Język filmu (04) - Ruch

Zrozumienie języka filmu sprowadza się do zrozumienia obrazu zdarzenia. Obraz zdarzenia jest centralnym punktem w procesie komunikacji. Obraz zdarzenia dzieje się w czasie i przestrzeni. Dzieje się więc w czasoprzestrzeni. Obraz zdarzenia to zjawisko, które może przebiegać w kilku lub kilkunastu ustawieniach. Może mieć formę frazy lub może mieć formę sceny. Istotne jest to, że wszystkie elementy inscenizacji, wszystko to, co jest wyznacznikami przestrzeni, ludzie, przedmioty i miejsca, wchodzą ze sobą w interakcję. Z tej interakcji powstaje rytm właściwy dla ustawienia, który właśnie jest kinematycznym wyrażeniem sceny. kinematyka jest obrazem ruchu bez podania przyczyn ich powstania rzecz polega na tym że to co wiąże się z kinematyką wiąże się wyłącznie z samym ruchem kinematyka pochodzi od słowa od słowa kinema z języka greckiego oznacza to ruch, stąd kino i stąd kinematografia, co można tłumaczyć jako zapis ruchu, dlatego że kinema to ruch, a grafos to oznacza pisze. Kinematyczne wyrażenie pojęte jako integralna całość tego, co nazywamy obrazem zdarzenia, jest Jest czymś jedynym we wszystkich sztukach i to jest cecha szczególna, która odróżnia kinematografię od innych sztuk. Kilka podstawowych elementów, które tworzą kinematyczne wyrażenie.
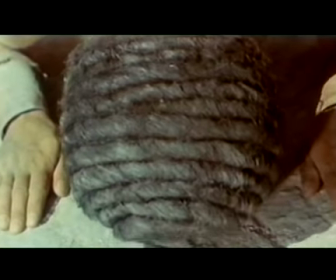Do takich elementów należy przede wszystkim ruch w polu widzenia kamery.
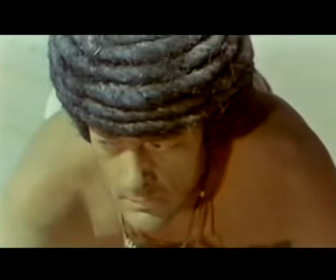Ten ruch może być znowu czymś,
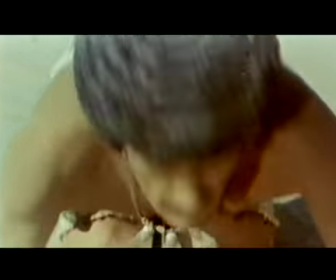co jest interakcją między ludźmi, przedmiotami i miejscem.
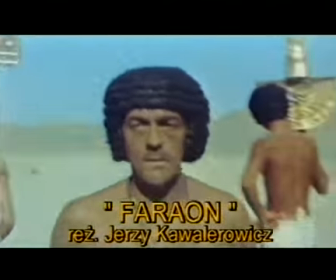Może być również ruch kamery wobec przedmiotów, które są nieruchelne.
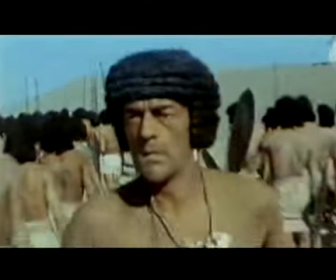Może wreszcie być ruch kamery i ruch przedmiotów.
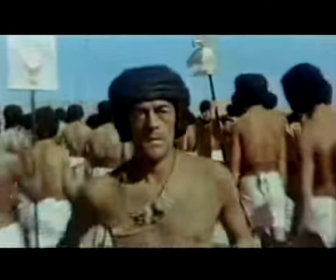Wszystkie te kombinacje utworzą szczególny wyraz
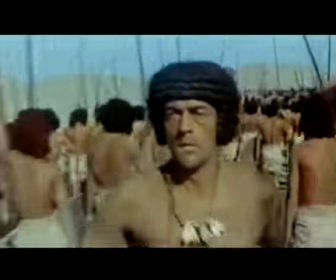geometrii przestrzeni i należą do typowo kinematycznego wyrażenia. Efekt kinematyczny tego ustawienia polega na tym, że kamera ciągle prowadzi w zbliżeniu biegającego,
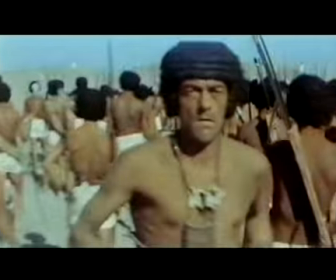a w gór kadru uciekają szeregi wojowników. To mnoży się przez ciągłość ustawienia.
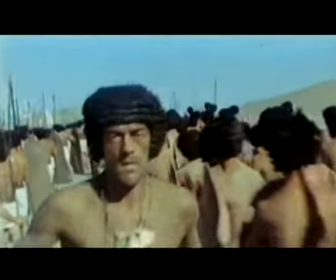Pojęcie ogromny tworzy się przez długość ujęcia, które będzie w finale, tutaj w końcówce,
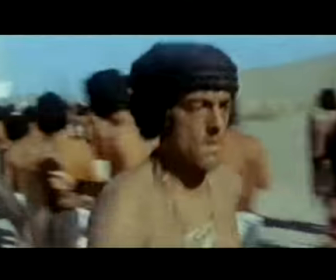spuentowane poprzecznym ruchem, który wzmaga dynamik.
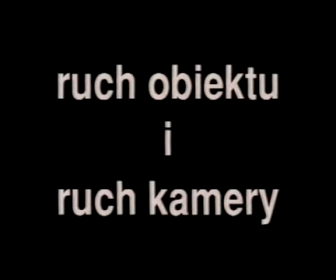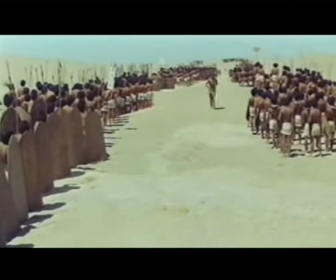Mamy do czynienia teraz ze spotkaniem dwóch kinematycznych elementów sobie przeciwstawnych.
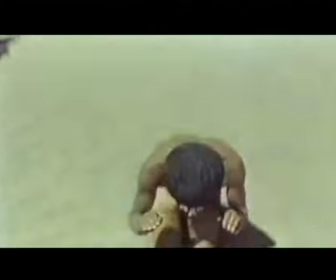Gwałtowną końcówkę poprzedniego ustawienia, niezwykle dynamiczną i spokój, jasność, czystość i otwartość planu.
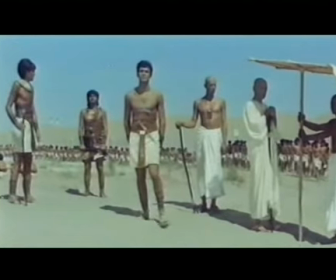Te dwa pojęcia w sumie tworzą nowe kinematyczne pojęcie.
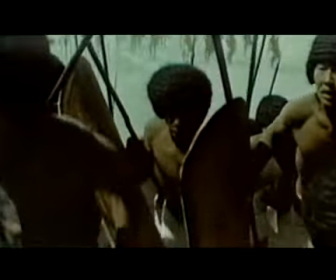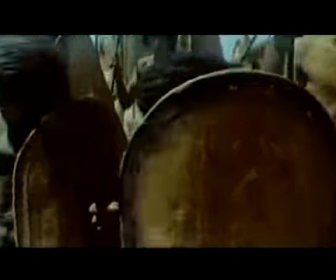Mamy do czynienia z wyjątkowym efektem kinematycznym.